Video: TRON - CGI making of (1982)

For things that had multi-curves and more complex designs,
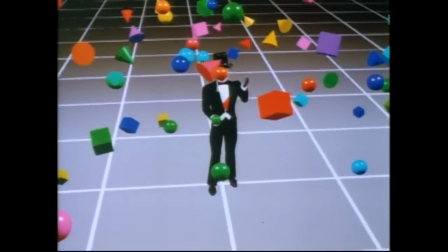749s
Information International was far superior on that level because they were making polygonal models
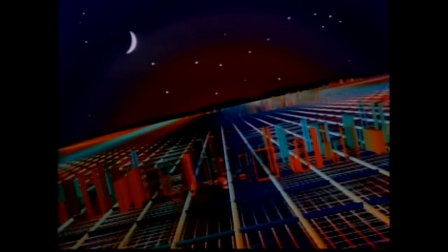755s
where you would literally draw an object out in three views,
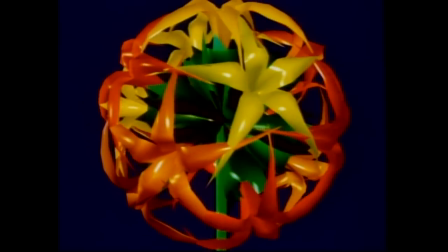759s
divide it up into polygons, and encode those images in a...
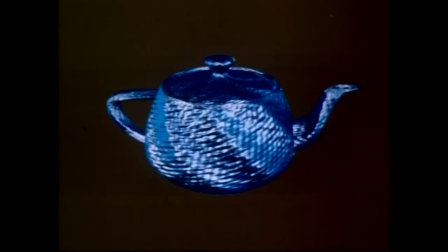764s
The drawings were huge.
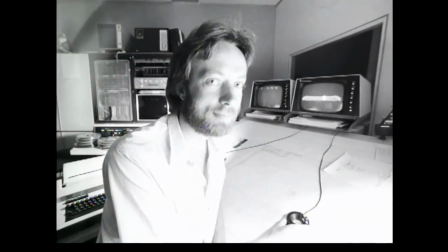767s
And there was a big digitizing tablet that was four by six feet, roughly, and so every little point was digitized.
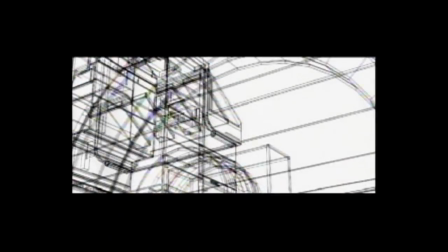774s
So you're making a wire mesh-type model rather than solid objects interpenetrating each other.
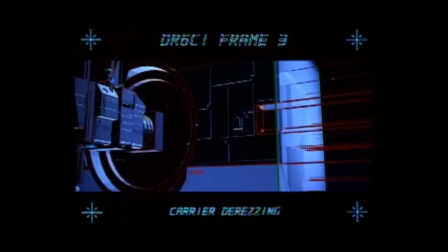779s
So they had two diverse ways of making models. And IIIs was much more complex.
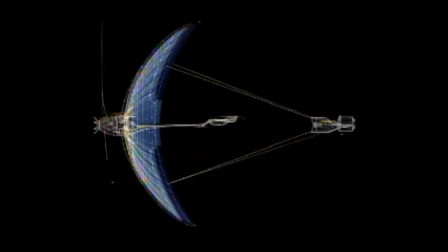784s
So III did SARC's Carrier and the Solar Sailor and the MCP and things that had multi-curves and shapes. There was one computer at Information International, the computer. Not like we had multiples. We had one race car. And it was called the FUNMI.
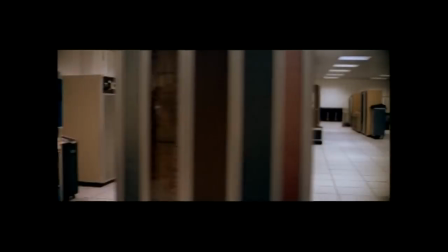803s
And the whole thing was this big old hard-wired computer that was about as big as four deep freezers put together,
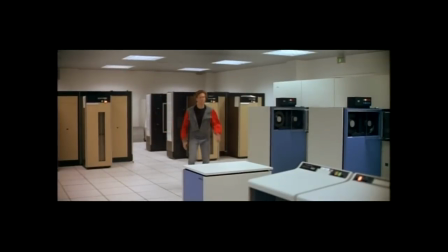809s
you know, roughly 15 feet by about 8 feet wide.
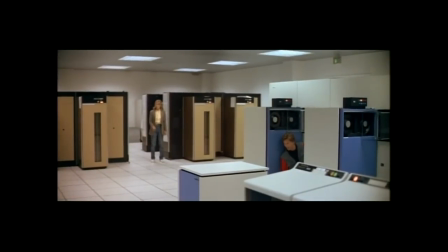814s
And this thing would glitch, you know, you just never knew when it was going to glitch. We finally ran preventive maintenance on it all the time. But that didn't really assure anything, because really somebody walking into the room that, you know, had on a fur coat could set the thing off. So it was really walking on thin ice with that computer. And it was the iris that everything that came out of Triple I had to go through. So if it ever really broke down in some major way, we would not have made the movie. Triple I had a very, very tough job.
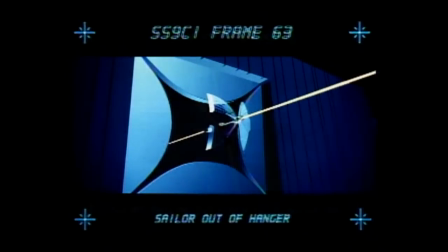852s
They had to create the solar sailor, which we knew what he wanted to look like.
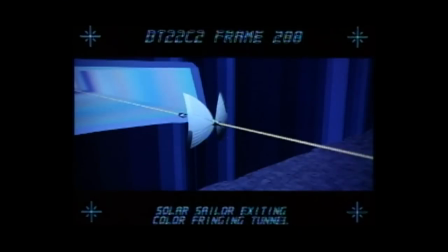855s
But Stephen was insistent that it have translucent sails. And I lobbied somewhat heavily for non-translucent sails. I said, you know, Stephen, we could be sinking ourselves here, excuse the pun, with the solar sailor if we go with translucent sails.
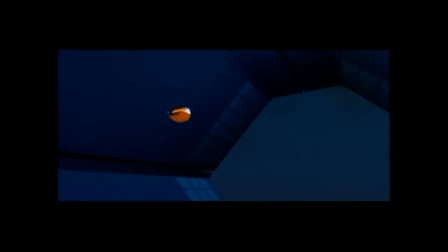875s
And he said, quite rightly, look, the look of it needs to be ethereal.
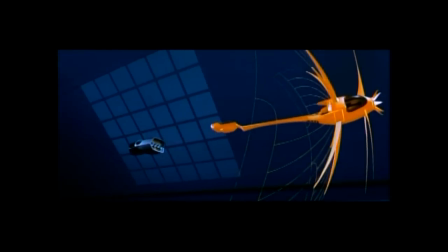881s
It needs that translucency. It needs to be magical craft. And if it has solid sails, it just doesn't work.
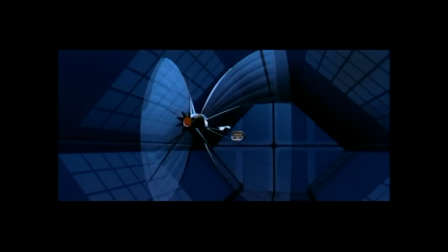888s
It doesn't look as beautiful. It's not as elegant. And so he stuck to his guns. And when we saw the creation of the Solar Sailor, which was one of the first things the IIII did, and as it builds up and you see these wonderful translucent sails, I tell you, there were a lot of great moments during that year, and that was one of them.
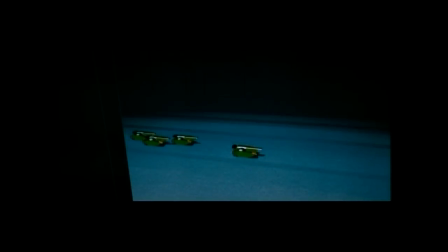908s
And so there was certainly a different look to what the two different companies were going to do, always searching for that consistency.
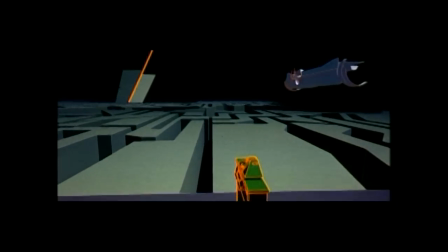916s
We didn't want it to look like, oh well this company did this part of the film and this company did this part of the film.
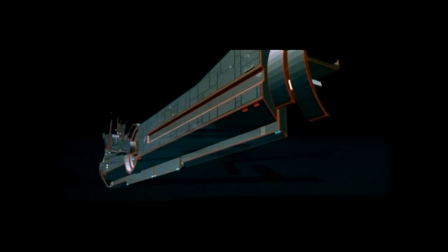922s
In fact there are areas in the film right in the middle where the transition takes place where you do see shots that are
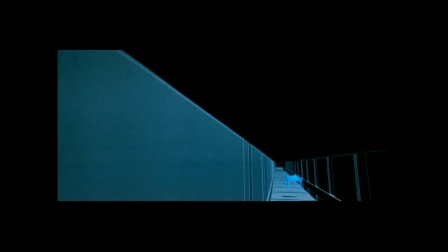929s
magi synthavision shots and then triple-i shots and then magi synthavision shots and they all they all work together very well. So we were very fortunate that despite the two different technologies we still had a consistency. I was working at the Disney Studios. I was an animator on Mickey's Christmas Carol when Tron was being produced.
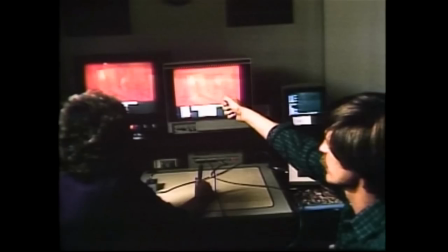947s
Two of my friends, Jerry Reese and Bill Croyer, were working on Tron.
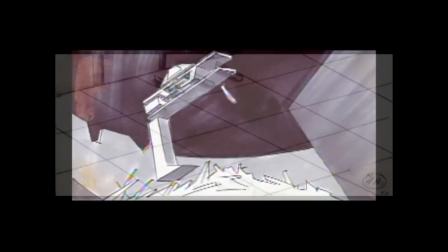953s
They were doing the storyboarding and the choreography, you might say, of all the computer animation.
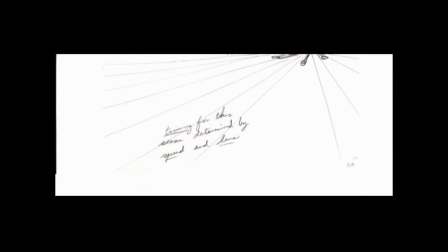959s
They were over in one of the trailers, and they had a computer that was hooked via phone line back to New York with Magi Synthivision.
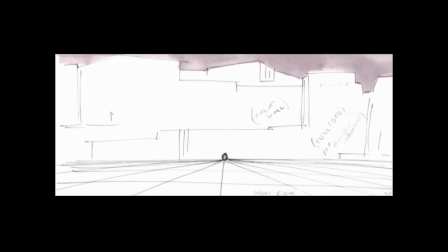968s
And my good friend Chris Wedge was back there working on the animation,
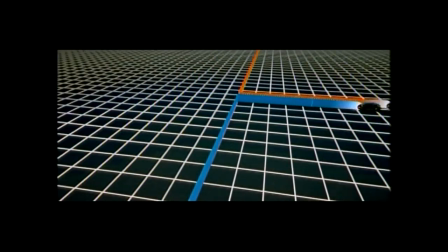972s
and he would send over the phone line the scenes frame by frame by frame for them to look at some of the early,
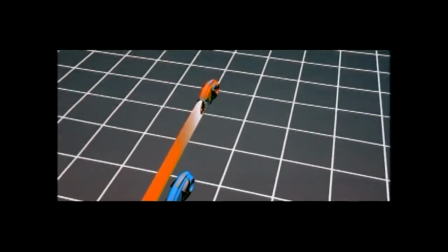978s
early renderings. For me, this was some of the very first computer animation I had ever seen, and it was so exciting. The first scene that I remember them working on was the light cycle sequence, and it absolutely blew me away.